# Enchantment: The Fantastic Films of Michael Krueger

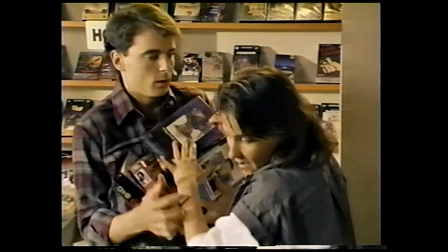Jill Davies, Andy's only friend and later girlfriend, friend,
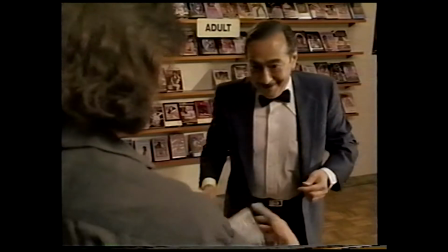is a street kid-come-video-store worker who's become misanthropic because of the world she sees from behind her desk,
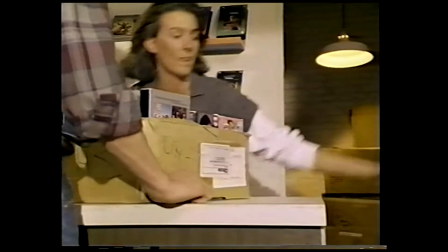whether she's renting Nazi porn to giggling perverts or stopping kids from stealing the empty boxes of porn tapes.
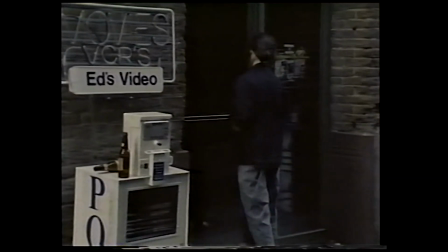As with Vinny, cinema has taught Jill lessons about the world and what to expect of life.
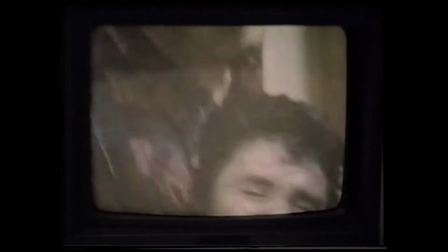Cinema will teach Andy, too. 2.
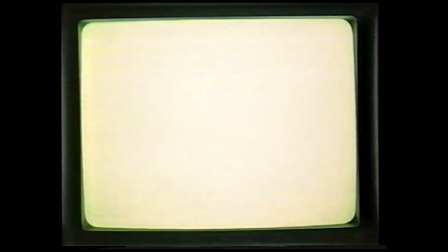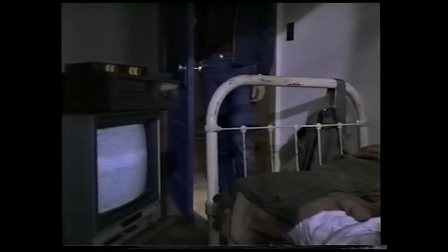Is creative action a means of thawing the chill of this world? Night Vision is not kind to Andy Archer.
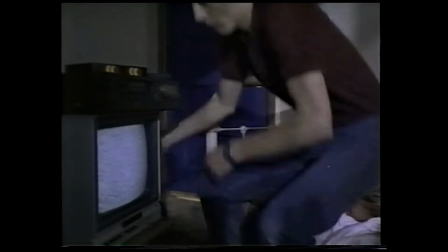Andy's desire to be a creative person, to escape the empty horizons of his Midwest town, has led him to an even lonelier place.
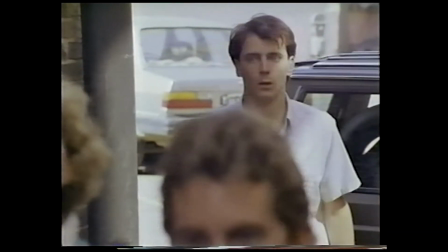Possessed by videotape, he hammers out stories that come true in the worst possible of ways.
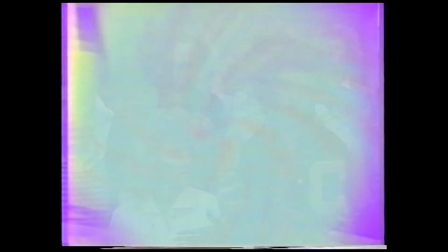His VCR will spit blood, but his typewriter may as well be doing the same.
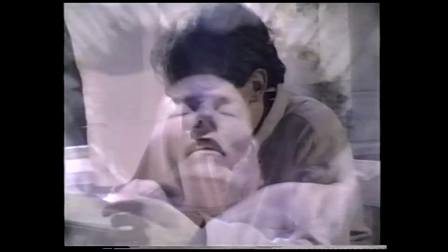In Kruger's demonization of modern convenience, all the extensions of man are corrupted, evil, demonic.
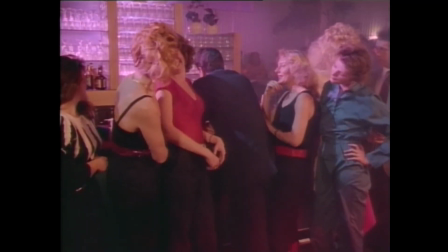The ending of Mindkiller was misanthropic, but it had a charm to it,
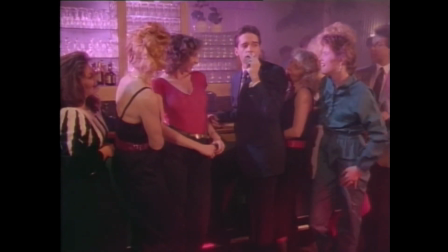suggesting perhaps that the power of suggestion was relatively harmless in Larry's hands,
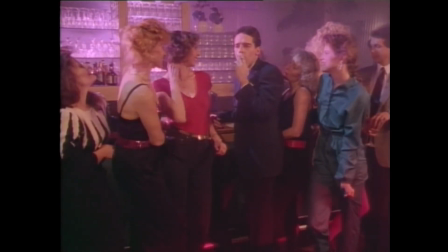or conversely,
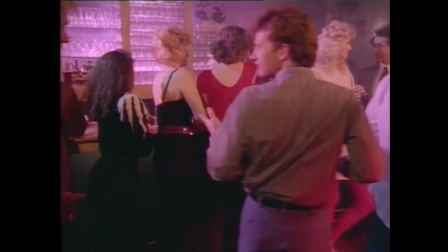that the dangerous knowledge of the mad scientist would go on wreaking havoc so long as it remained in the possession of immature minds.
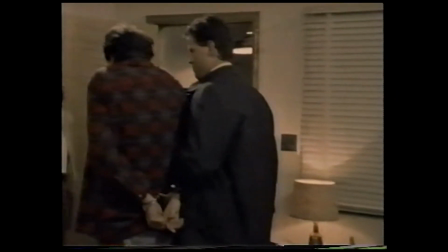Night Vision is likewise misanthropic. There's no happy ending for Andy Archer.
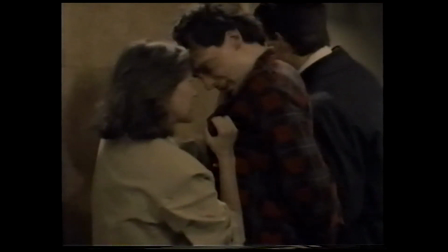Like Larry, his fate suggests cyclical violence, the continuing danger posed by his possession.
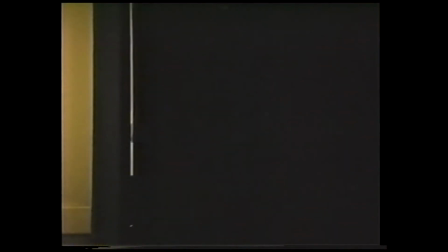Andy's fate is an ironic twist on his quest for transformation.
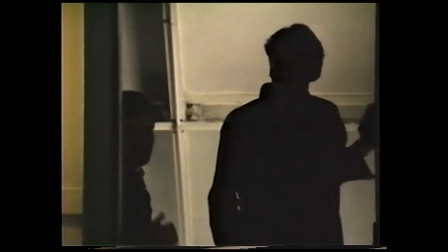Both films deal with possession, and both films leave the threat of it unresolved.
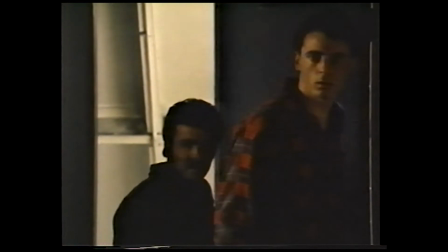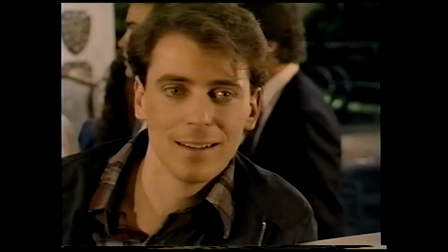Like Warren, Andy has little agency of his own. He has a dream, but no clear skills to achieve it.
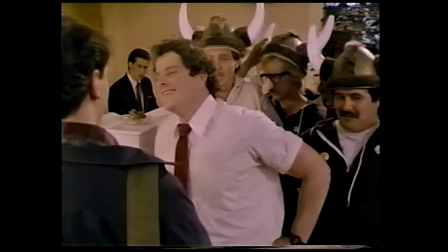His ineptitude at dealing with the city is clear from the start when he's ejected from a hotel for talking too much and misunderstanding the rates.
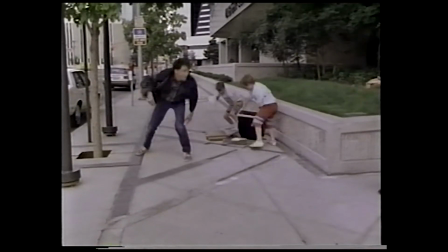He's not capable of very basic tasks, and it's here that his aspirations first begin to falter.
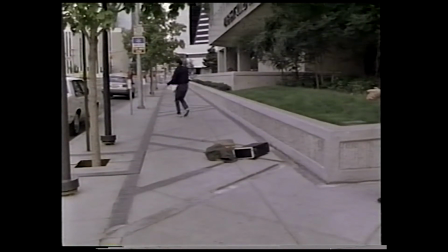He wants the city to change him. And it will.
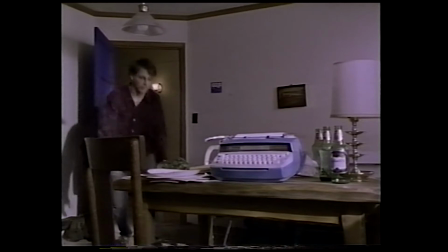Like Warren, his helplessness allows him to be easily led by forces greater than him.
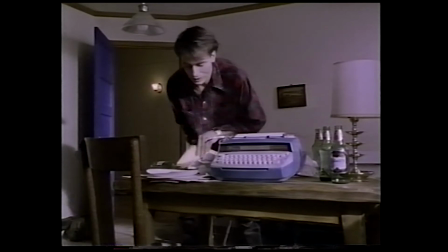The great irony of night vision is its representation of home video technology.
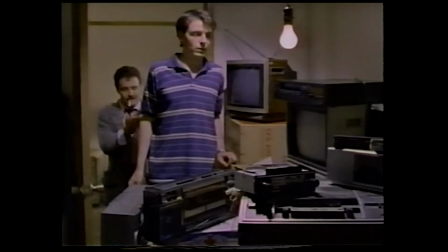Michael Kruger's own creative work could only be realized through the apparatus of home video,
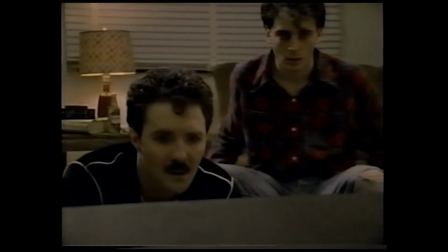which is depicted within the story as a dangerous force. Consider also the ways in which Kruger and company control tension through their films.
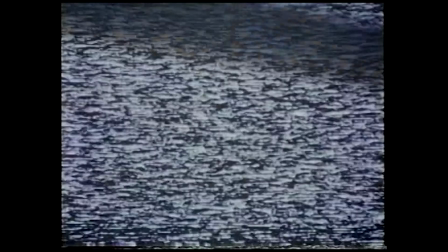They impose skips and static to disorient the viewer.
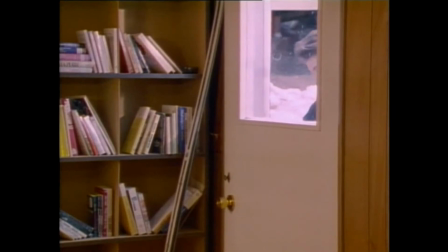When Sandy comes to Warren's home and sees him transform into a ghoul with bat-like features,
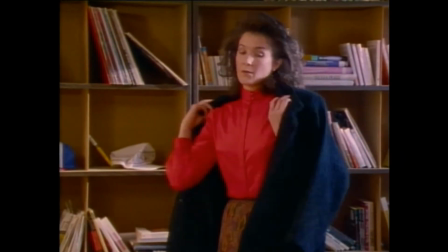his transformation is anticipated by this kind of editing, an unpredictable signal shift that suggests subliminal imagery.
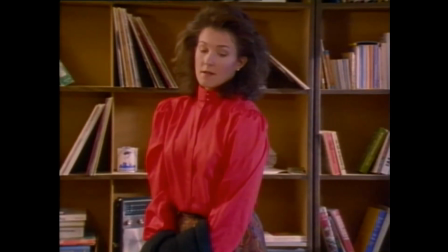We need to talk. Warren, I'm talking to you.
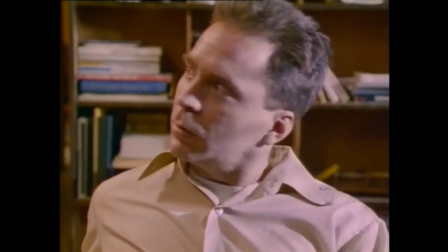What are you doing? Of course, Andy, sit down.
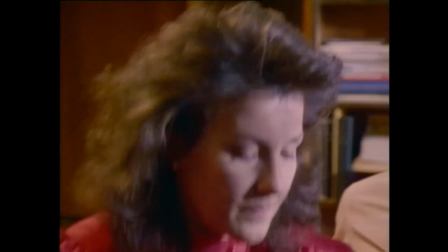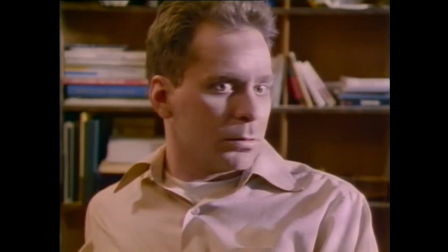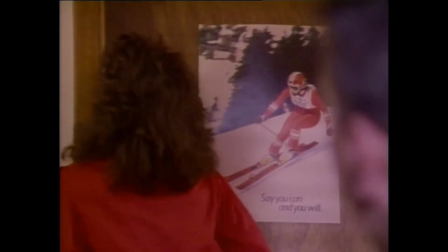In Night Vision, videotape and televisual signals are given a central role.
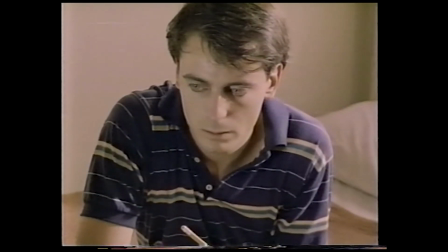The haze of static, tuning between signals, becomes a mystical and hypnotizing force.
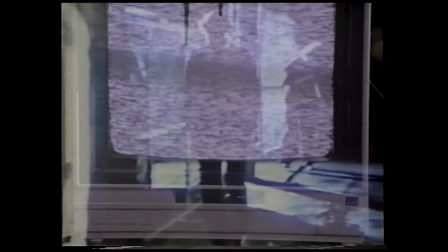In the film's climax, it's out of that static haze that Andy is revealed to be a murderer.